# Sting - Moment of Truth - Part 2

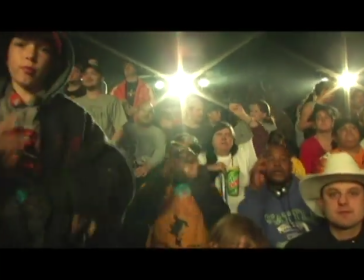But he got it. And when he slides into the ring now for this singles match, he suddenly has become Sting.
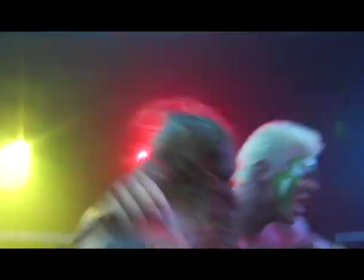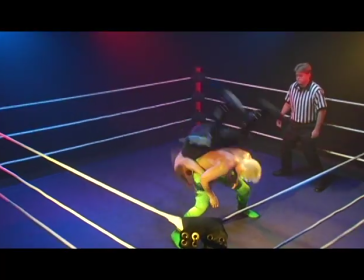The second unit photographer, Andy King, is playing the referee in this particular scene.
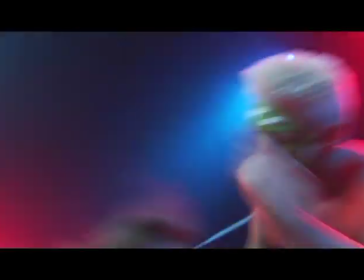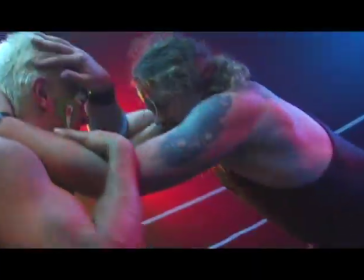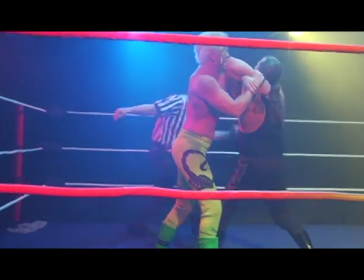Okay, now watch this move coming up. Donnie gets thrown down and he snaps himself right back off the floor.
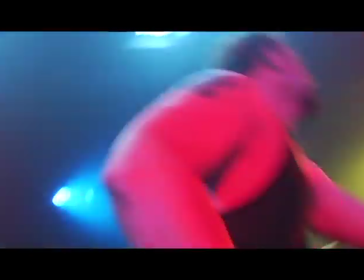Boom! Okay, now watch. He kicks up. See that kick? If I did that, I would break my hip.
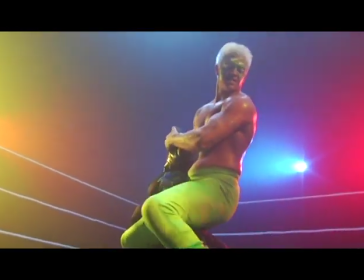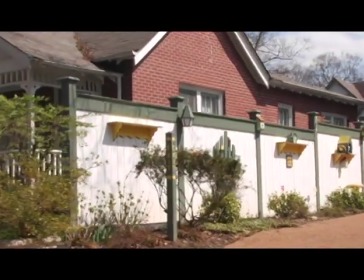If you look over on the behind the scenes, you'll see Steve teaching Donnie how to do the Scorpion death lock, because that's what that thing was.
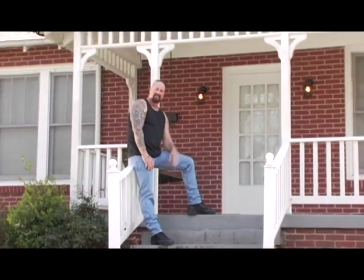Because we rented one of our rooms out to a wrestler named the Angel of Death.
I love this name, Angel of Death.
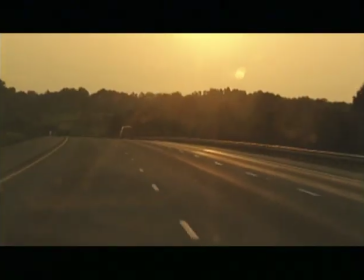I mean, very, very creative.
I remember the night Sue and I were driving back.
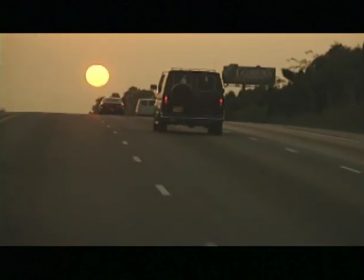We were coming across Interstate 10, heading west. And I looked at my young, beautiful bride and said, let's just keep on going.
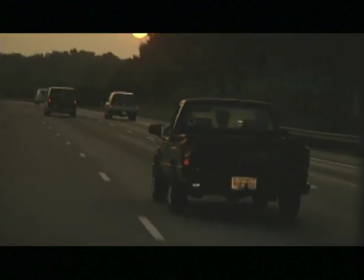We'll keep going. We'll be home in three days.
I really lucked out because I found some footage of the time,
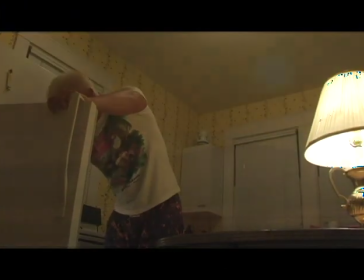which was late 80s, where there were lots of cars of that time on the highway.
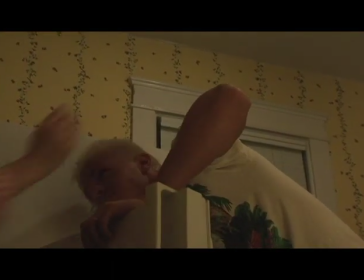So that was kind of a B-roll shot. Okay, this is where young Sting comes to the end of himself, and he calls on God to help him out.
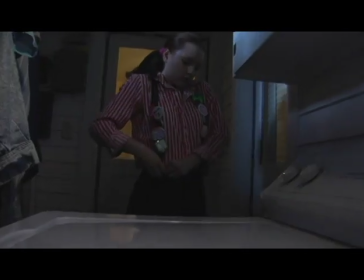And this is the hardest scene to shoot,
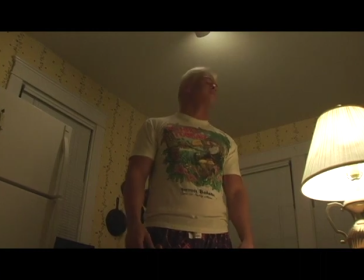because for Steve, whose life story we're telling, this had to be absolutely right because this was his turning point as far as his
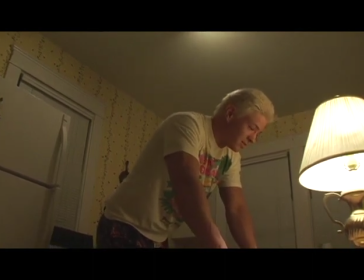career really getting started was after he called on God that things really started to happen and Donnie
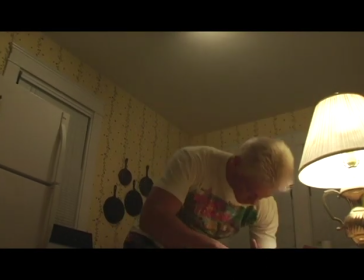pulls it off scene was a lot longer we edited it down so that we feel his desperation and we
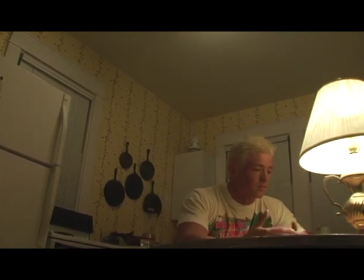let he and Liz interact and it turns out to be this sweet moment I'm desperate this house we rented you saw We saw the garage earlier with young Carson, Petrus in it, and right in front of the garage is this little house,
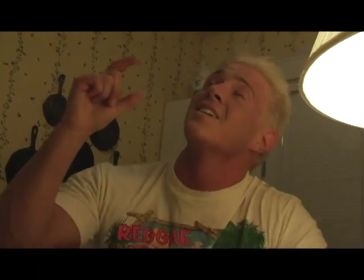and a guy named Eddie allowed us to rent this house for 200 bucks for the day.
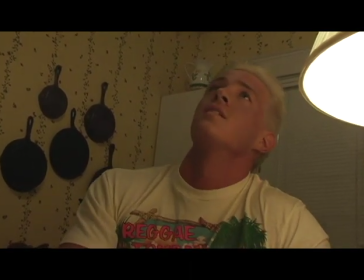And so we used this living room for the candle shot, and then the kitchen is actually, in the movie, is another location.
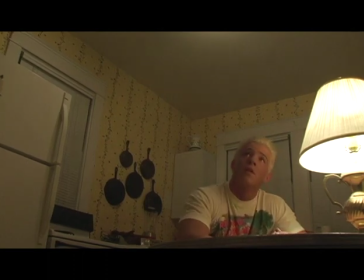The candles were an apartment. This is actually their house in Texas. So the house worked out really good, and we were able to shoot a lot of stuff in one day.
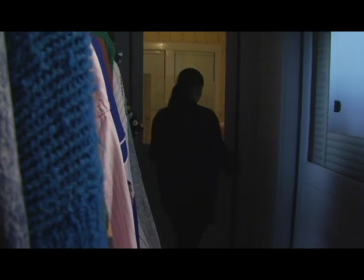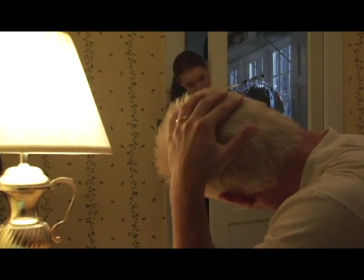I hit the jackpot mining your clothes. Ten bucks.
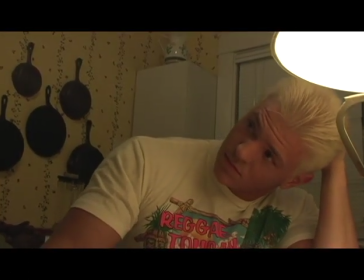Liz does a nice job here.
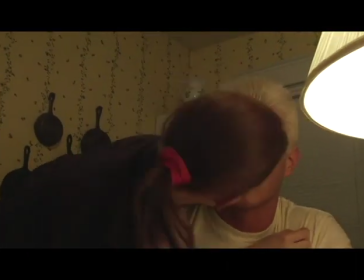We voted on this soft lighting because we wanted it to feel like you're actually at home, like you weren't on a set.
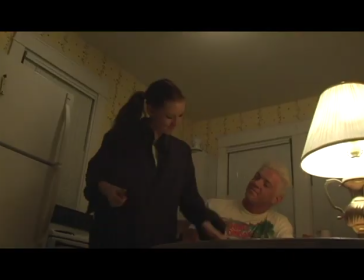And the truth of the matter is you weren't on a set. You were actually at Eddie's house.
Which is a call I never made before.
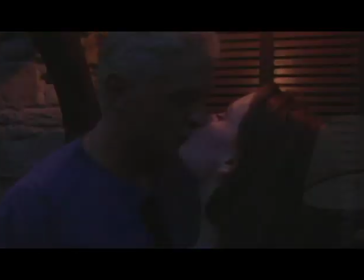Seemed like the only option.
Here's some more smooching here.
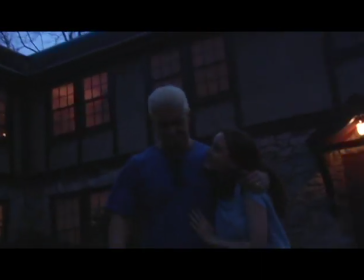Now I'm going to tell you something that I'm not supposed to tell you as the director, but these guys are in the wrong costume.
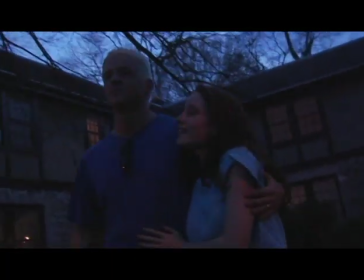When they left the kitchen, they were in one costume, and then we went down the street and they made a costume change, and it was actually my screw-up.
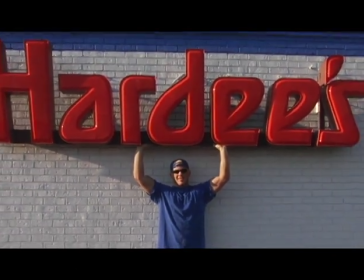But it was pretty, and it gave action. I decided to put it in, hoping that you wouldn't notice.